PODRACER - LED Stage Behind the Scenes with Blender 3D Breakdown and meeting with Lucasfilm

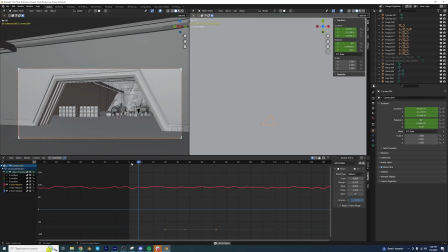So this is how I did the hangar fire shot.
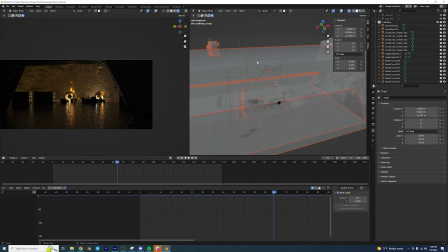After some kit bashing, I used a flame video element from actionvfx.com, and I placed it in 3D space.
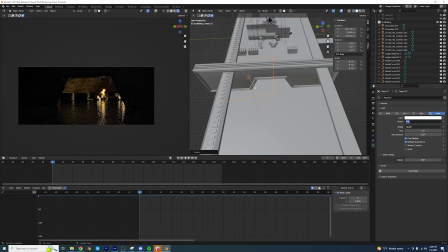Then I made the video itself an emissive texture that would light the 3D space dynamically.
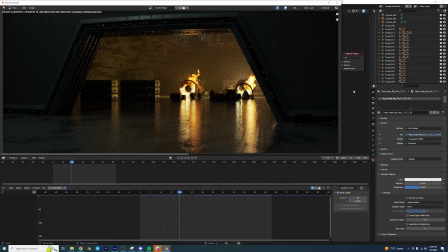This way, I can get the reflections of the flames in the ground and the edges of the doorway and on the boxes to the left.
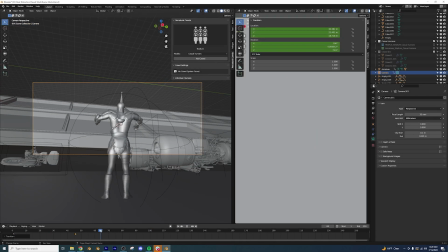For this shot of the stands, I blocked out the camera move first to make sure I didn't build more than I needed to for the shot.
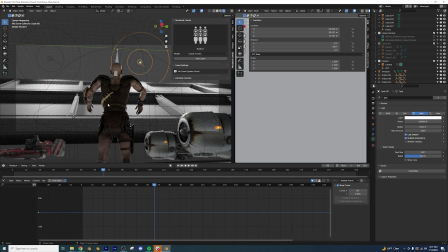This was extremely helpful because the crowd simulation plugin that I was using slowed my computer down significantly,
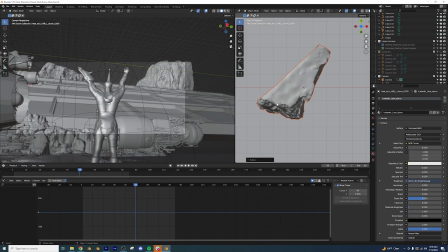so not having to compute anything that wasn't in frame was extremely important for having a reasonable render time.
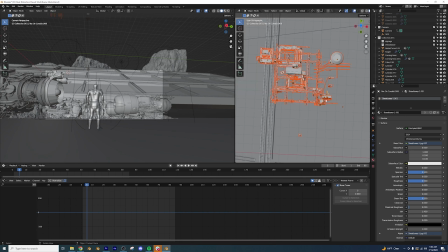The actual 3D models for the individual spectators were not very good looking,
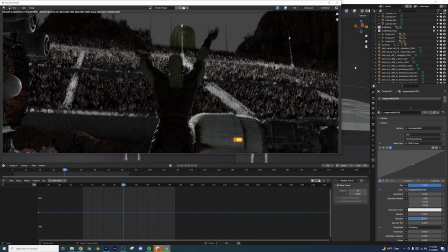so I kept the focus on the main guy here, who was a guy I downloaded off of Mixamo.
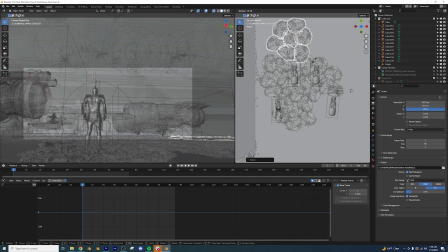I don't like 2D tracking my lens flares, so I'll usually export an emission pass in addition to my main render, which is only going to display emissive elements in your scene.
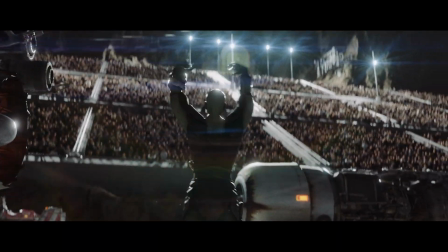That way, when I'm compositing, I can tell optical flares to reference the emission pass to tell it where the lens flares should go.
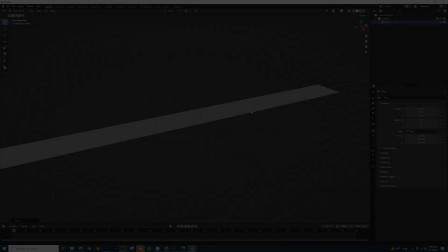The method I use to execute the crash shots are mostly from a tutorial from Ian Hubert's Patreon.
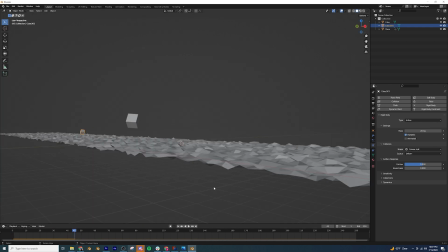In general, the idea is that you block out the large elements with what I'd call proxy objects.
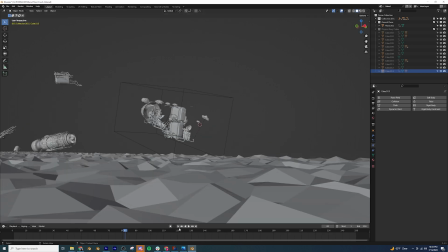These simple objects are what you're running the physics simulation on, rather than any high poly objects that would slow your computer down.
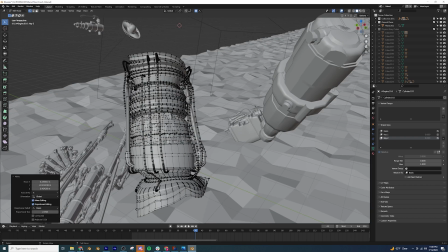With the proxy objects, I can audition little differences like placement, friction, bounce, in order to get something I generally like.
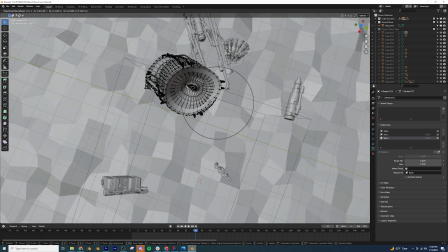Then you would parent the high detailed objects to the proxy objects.
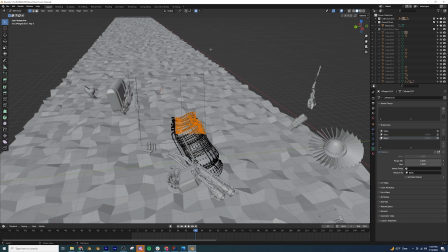With some keyframed shape keys and some proportional editing, you can animate your object to crunch and deform as it tumbles.
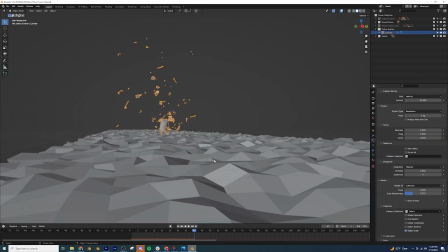What's important to understand is these objects will represent the large chunks of debris.
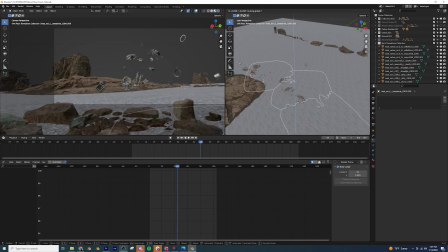Once you bake the physics simulation into keyframes, you can then do a secondary, more detailed simulation of smaller pieces of debris.
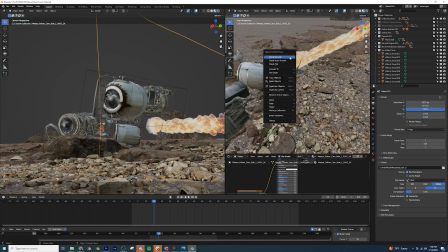I was trying really hard to avoid having to simulate any smoke, so I ended up using video card elements from actionvfx.com again.
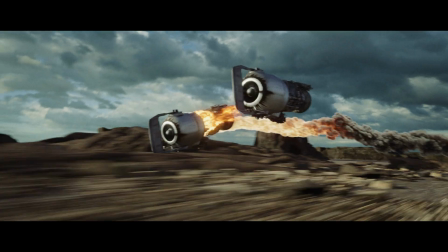This generally works as long as you make sure the video card is facing the CG camera at all times. I wanted to showcase some variety in the Podracers, so I kit bashed a few more elements from Big, Medium, Small.
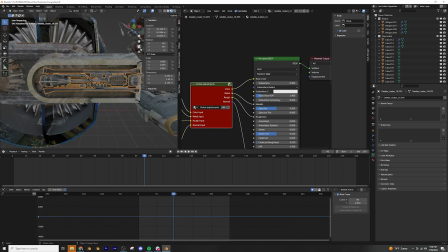I, again, really didn't want to do any smoke simulation, so I downloaded an animated VBD from thepixellab.net.
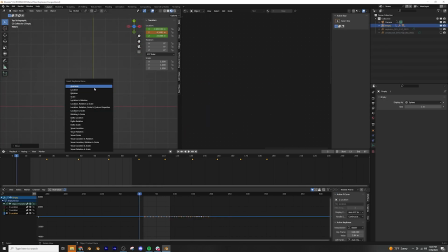They had exactly what I was looking for.
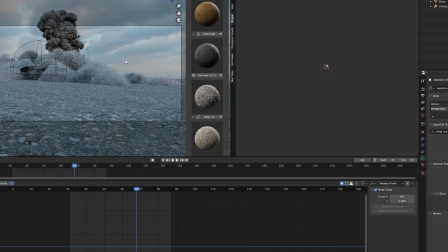In this case, it was really important to me that it was an actual volumetric cloud simulation because the camera was arcing around it and I wanted to see the perspective changing.
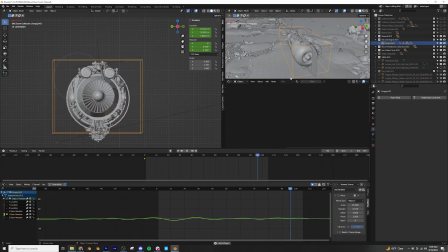The rope cutting shot was a lot of trial and error, mostly me banging my head against the wall trying to make the rope simulation cooperate.
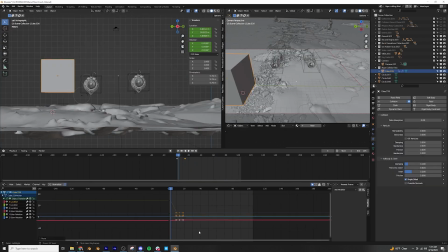The general idea was I used a proxy object to push the two ropes off to the side for
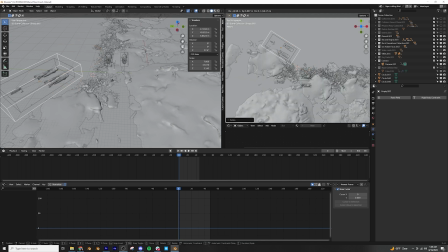a moment while the wind force field I had in front of the engines were blowing the ropes backwards the whole time.
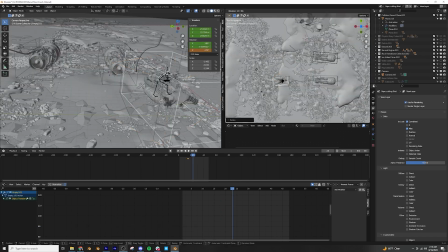Once I got the ropes to marginally cooperate, I hand animated the actual pod racer that was doing the cutting, and the pod that disconnects from its engines.
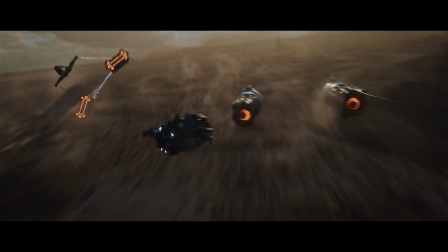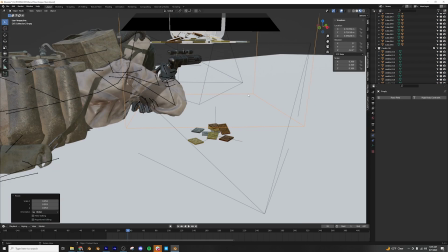To get the random spread of credits, I did a physics sim and locked them in their last resting position.
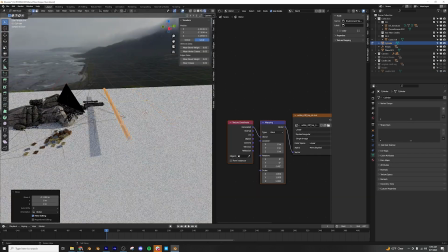For this scene, I wanted to really quickly visually communicate that there are people who, if the price is right, might try to take out the competition.
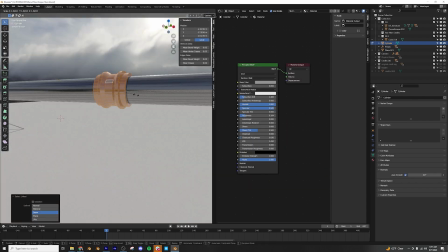This is sort of reminiscent of the Tusken Raiders who were shooting at Anakin during the race in episode 1.
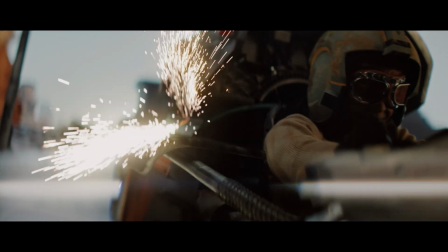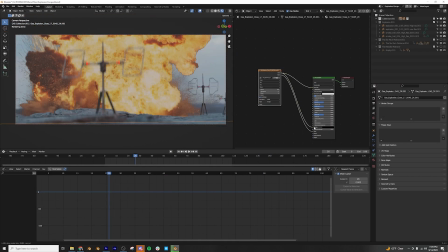Here's another example of how using a video card in 3D space is super effective, especially when you want to emit light back into the 3D environment, like this fiery explosion.